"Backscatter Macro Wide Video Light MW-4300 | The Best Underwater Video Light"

Hi
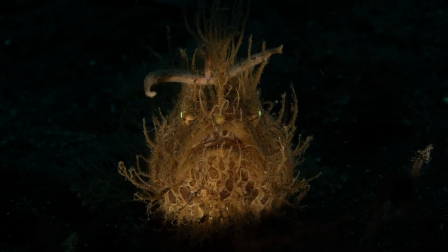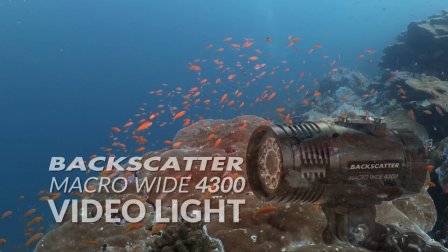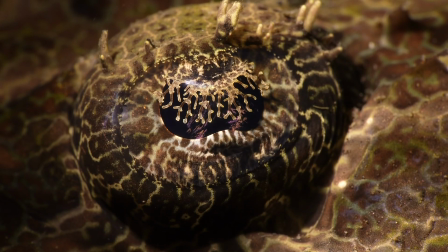everyone, Robin from Backscatter here with our newest product, the Backscatter Macro Wide 4300 Video Light.
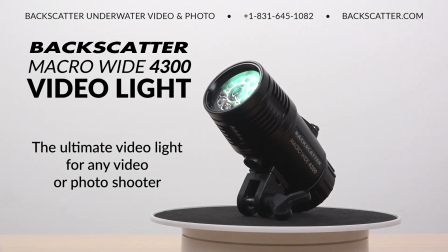We developed the Macro Wide Video Light to be the ultimate video light for any video or photo shooter.
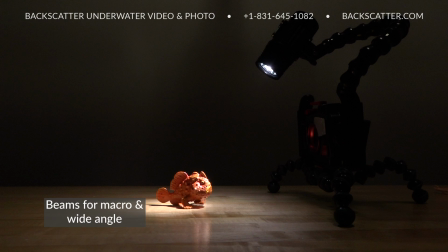Its compact size is great for travel, it's got multiple beams making it versatile for both macro and wide angle shooters,
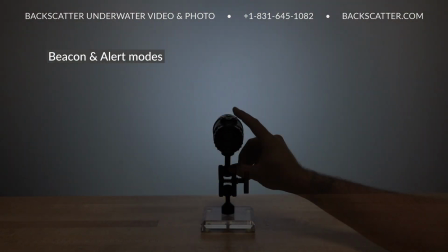and it has useful signaling options that will come in handy on night dives or for guides to mark
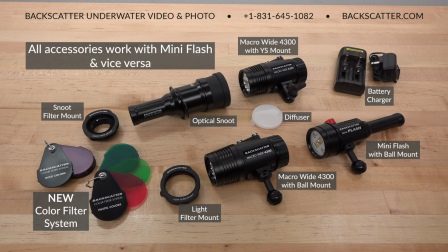interesting spots all of the accessories that work with the backscatter mini flash work with the macro wide video light including the optical snoot and the new
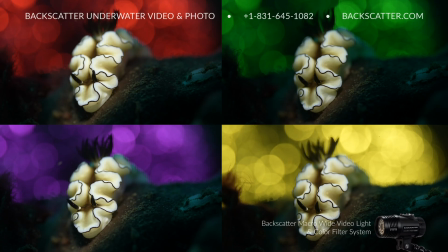color filter system allowing for tons of customization options and
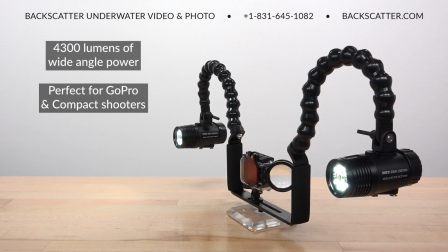limitless creative control the 4300 lumen wide beam
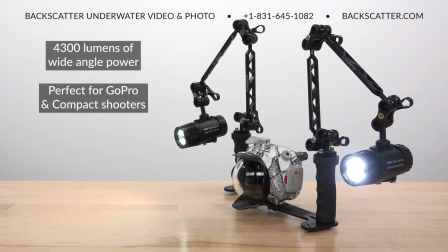is great for gopro or compact camera shooters that are looking for a lightweight,
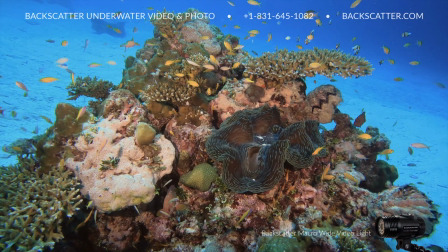small-body video light that has a bright enough power output for wide-angle video in a very small package.
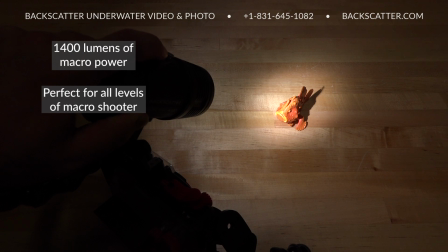The 1400 lumen macro beam has been tailored for macro video shooters of all levels,
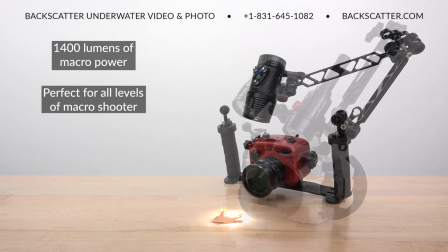from GoPro and compact camera users up to full-frame SLR shooters and cinema camera operators.
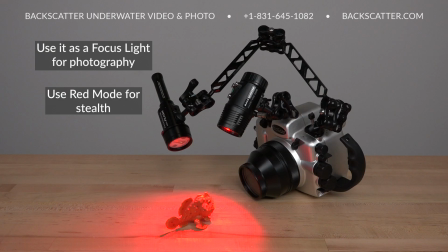Still photographers looking for a dedicated focus light will have plenty of power
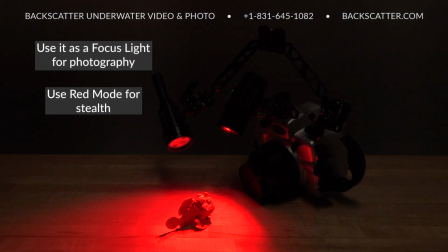plus a red mode for night dives to avoid spooking critters and to prevent the swarmies from mobbing your light and ruining the shot let's dive in and take a look at all of the features of this awesome little video light the beauty of the macro wide
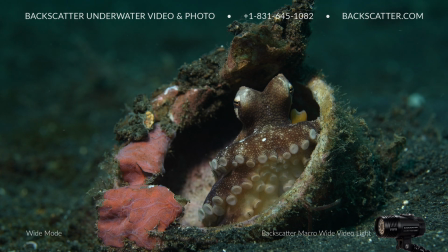video light is its versatility to easily go from lighting up a wide area for wide
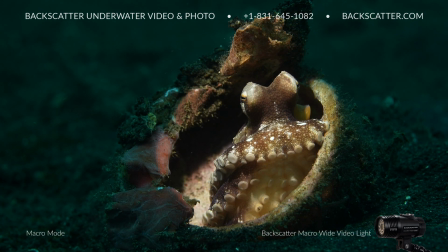angle down to a simple spot beam from macro or even to snap
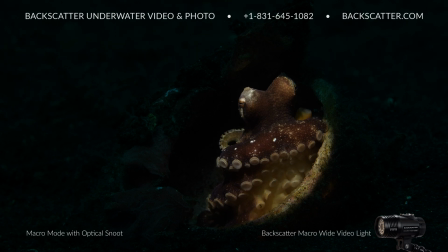on a snoot to make really dark backgrounds and isolate small subjects.
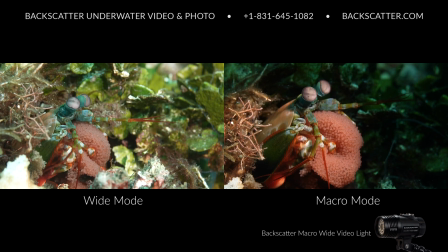Lighting up an entire macro scene using two lights or a single light in wide mode is quick,
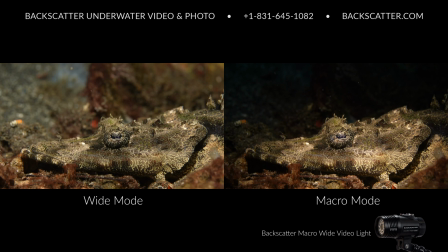easy, and sometimes required to show off a cool background,
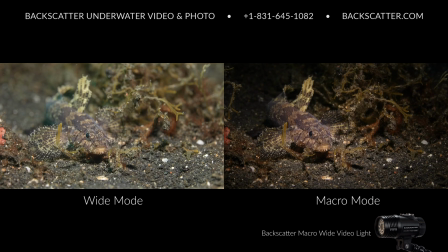but in general having all that light tends to create shots that lack contrasts and shadows which ends up leaving them looking kind of flat.
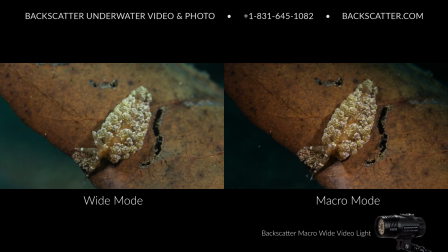For most macro scenes, we like to just use one video light in macro mode.
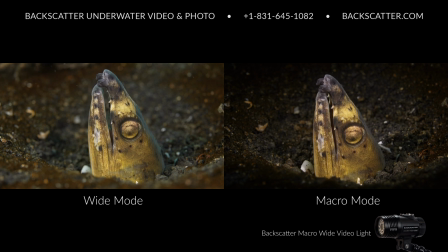The narrow, hard-edged beam will highlight and isolate a subject while preserving more shadow and contrast,
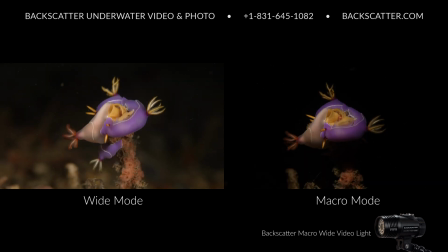and no extra light will spill over into unwanted areas in the shot, which helps separate the subject from sometimes confusing,
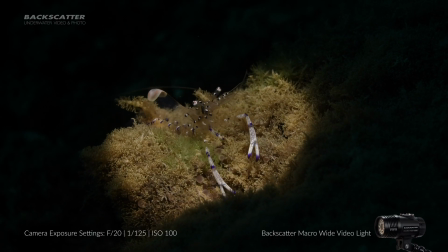camouflaged, or cluttered backgrounds. The 1400 lumen macro beam is highly concentrated into a super tight beam that's bright
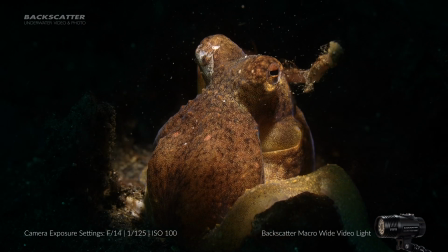enough to meet the high exposure value goals of even the most demanding macro video shooters.
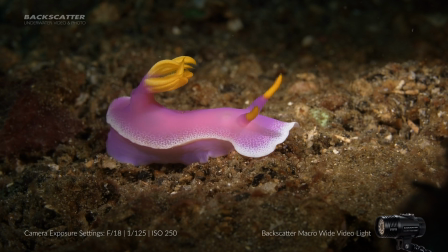It's bright enough to shoot with stop-down apertures to preserve depth of field,
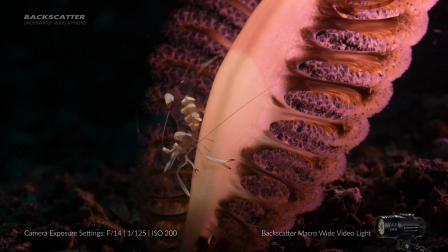fast shutter speeds to knock out natural ambient light, and a low ISO for the best image quality.
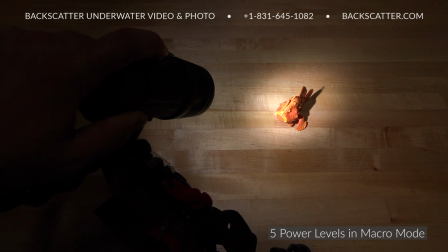Because the macro beam is so bright, it has five power levels to provide more fine-tuned control of the brightness.
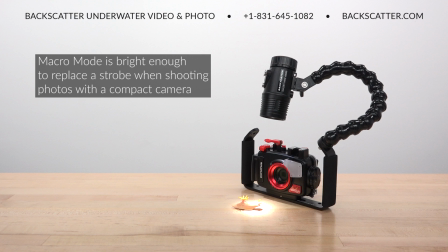The macro beam is so bright that it can even be used instead of a strobe for still
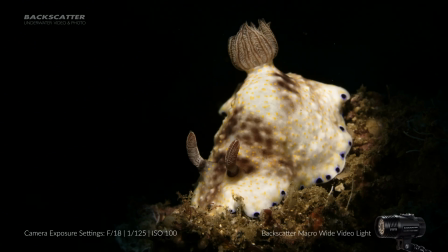photography for compact camera users and even for some SLR shots too.
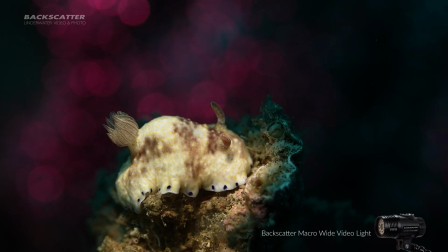For a pro-level macro video shooter, this is all the light you'll ever need for highlighting your subject while preserving a rich, black background.
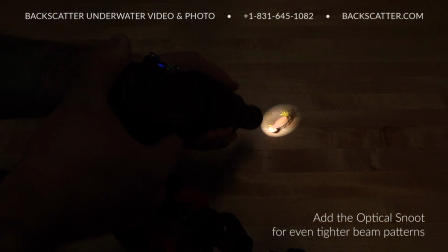To create an even tighter beam pattern for highlighting the smallest subjects,
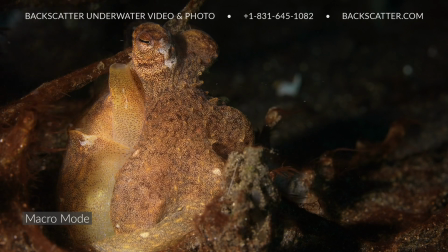pair the macro-wide video light with the Backscatter OS1 optical snoot.